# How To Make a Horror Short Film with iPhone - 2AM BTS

Hopefully, I'll be getting that soon and we'll do another short film with the 13. I'm always just like usually a step behind. I actually got the 12 Pro Max when it first came out. These YouTubers and stuff that constantly get the newest phone, I don't know how you guys do it. I just can't afford to do it. But I shot this with an iPhone 12 Pro Max. I'm very familiar with its capabilities and what its limitations are. I used the Filmic Pro app which you know is my favorite video creation app for the iPhone. I shot this thing in Log V2 and I color graded it with my Horror Lutz Pack if you're interested in picking that up and checking it out for yourself. It's in the digital store that's also in the description below I shot this with the Moondog Labs anamorphic lens. I absolutely adore this lens I think it's you know, it's probably one of the, it's, it's one of the best lenses you can get for your iPhone. Has the bayonet mount. I mounted it on my, it actually works with my moment case that I have on my phone.
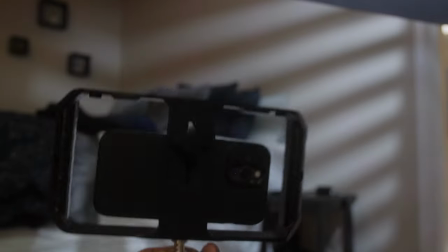I used a Ulaunzi phone cage to rig everything, put my mic on there.
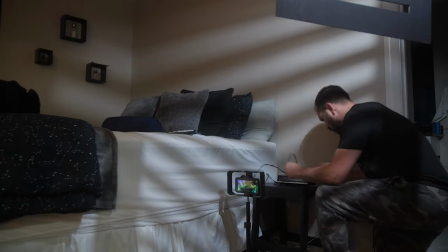I used a Rode VideoMic Pro on top of the rig.
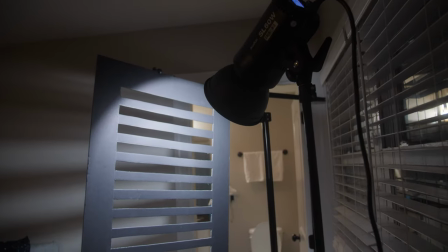And like I said, I used one Godox SL60 light with
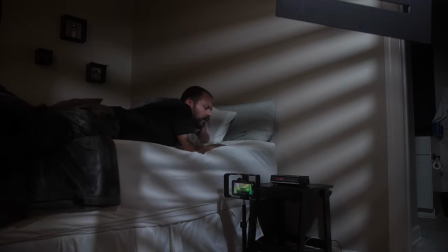the DIY cookie that I made to create those filmed more shadows on many of the scenes.
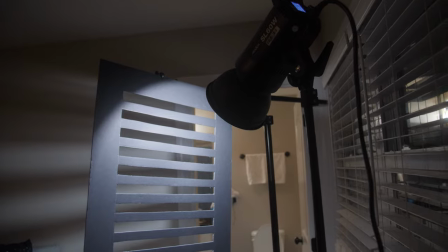And I use that in just about every single scene, just that one single light. I thought it did a great job of illuminating all the scenes and creating some interesting shadows. So let's go ahead and walk through the shots of this film and we'll talk about each one.
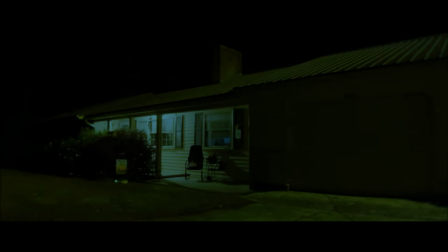We'll go ahead and play the video here on the screen so you guys can check it out. Here we have this exterior shot. This is actually a family members house exterior they allowed me to come shoot i knew that they had um i've used my the house my
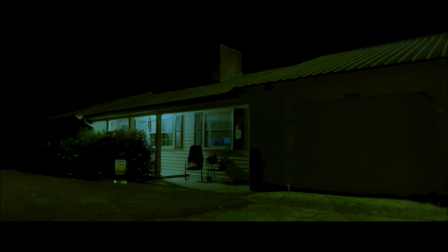exterior my house and lots of my films i just wanted to try something different and i knew that this house had exterior lights some arc sodium lights that were set up by the power company outside so i knew it'd be a lot easier to get shots of the exterior at night because i knew i was going to lead need a lot of light since i was shooting with my iphone So I opted to go with this. We shot the rest of the film inside my home.
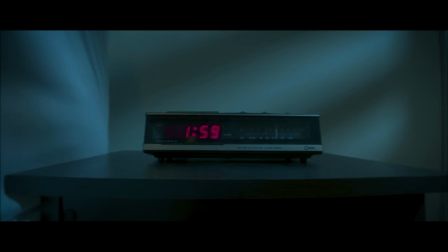Okay, this next shot here is the retro clock that I purchased. Started off on the time of 1.59. Slow, post-processing zoom in here. Motion with the shot as it switches to 2.
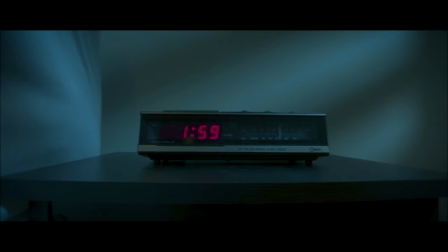Added that thud, that shocking sound. And here we have the telephone ringing.
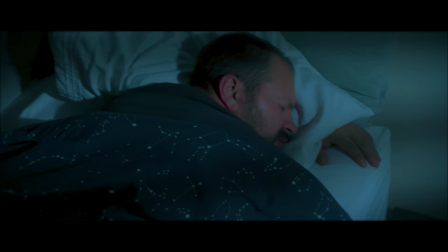As it's waking me up, I'm laying here in bed. You can see some of the subtle shadows created by the DIY cookie here and the one Godox light.
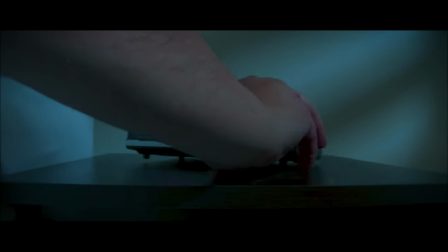You can see it on this shot as well. Now, while I was filming this, I actually didn't know how I was going to end it.
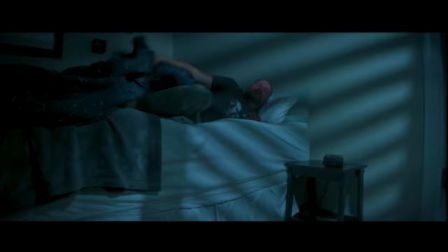This was guerrilla filmmaking. I knew that I was going to be awoken by the phone ringing.
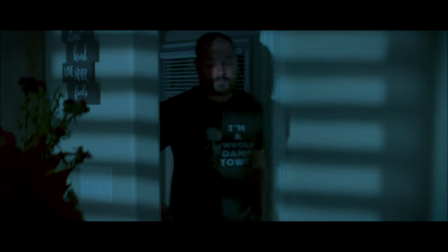I was going to answer it and hear a strange voice. I didn't know what the voice was going to say.
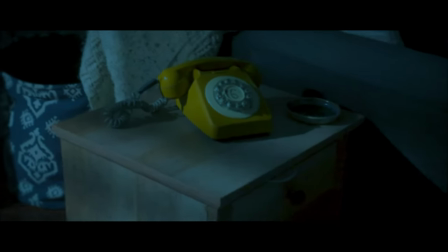So here in this shot here, you can see as I bump into the wall, that T-shirt, if anybody knows what that T-shirt means, let me know in the comments below. It's kind of an inside joke. You'll notice that the phone has some weird markings on it, and if you look closely, it has some tape on it.
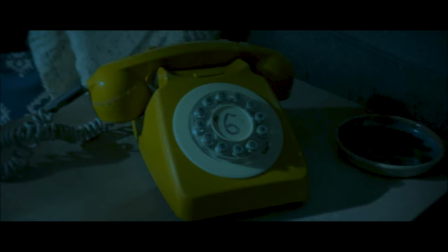I actually was going to use this phone in a different film, so I started kind of prepping it for that film. That's why it has the number six on it and some weathered tear on there.
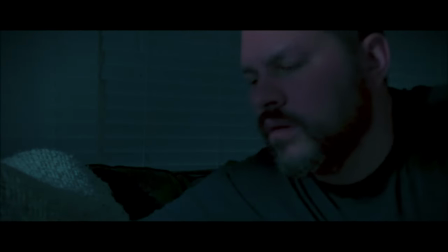But I actually haven't shot that film yet. So that's why it kind of has those weird markings on it.
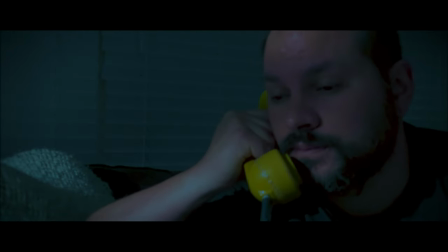Like I said, I didn't know what the voice was going to be saying. I knew I was going to hear some static.
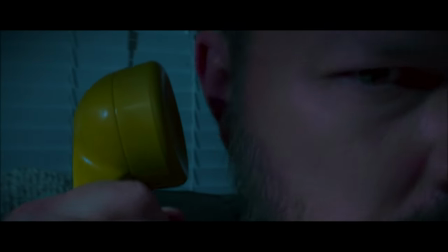So I got some shots here, some close-up shots of me reacting to the voice on the other end of the line.
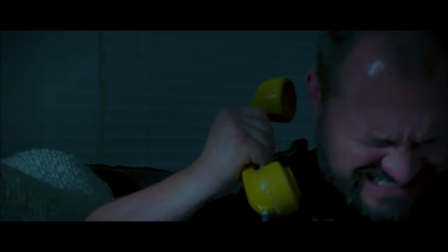And while I was filming this scene, I thought it would be really creepy if the voice told me that it was inside my house.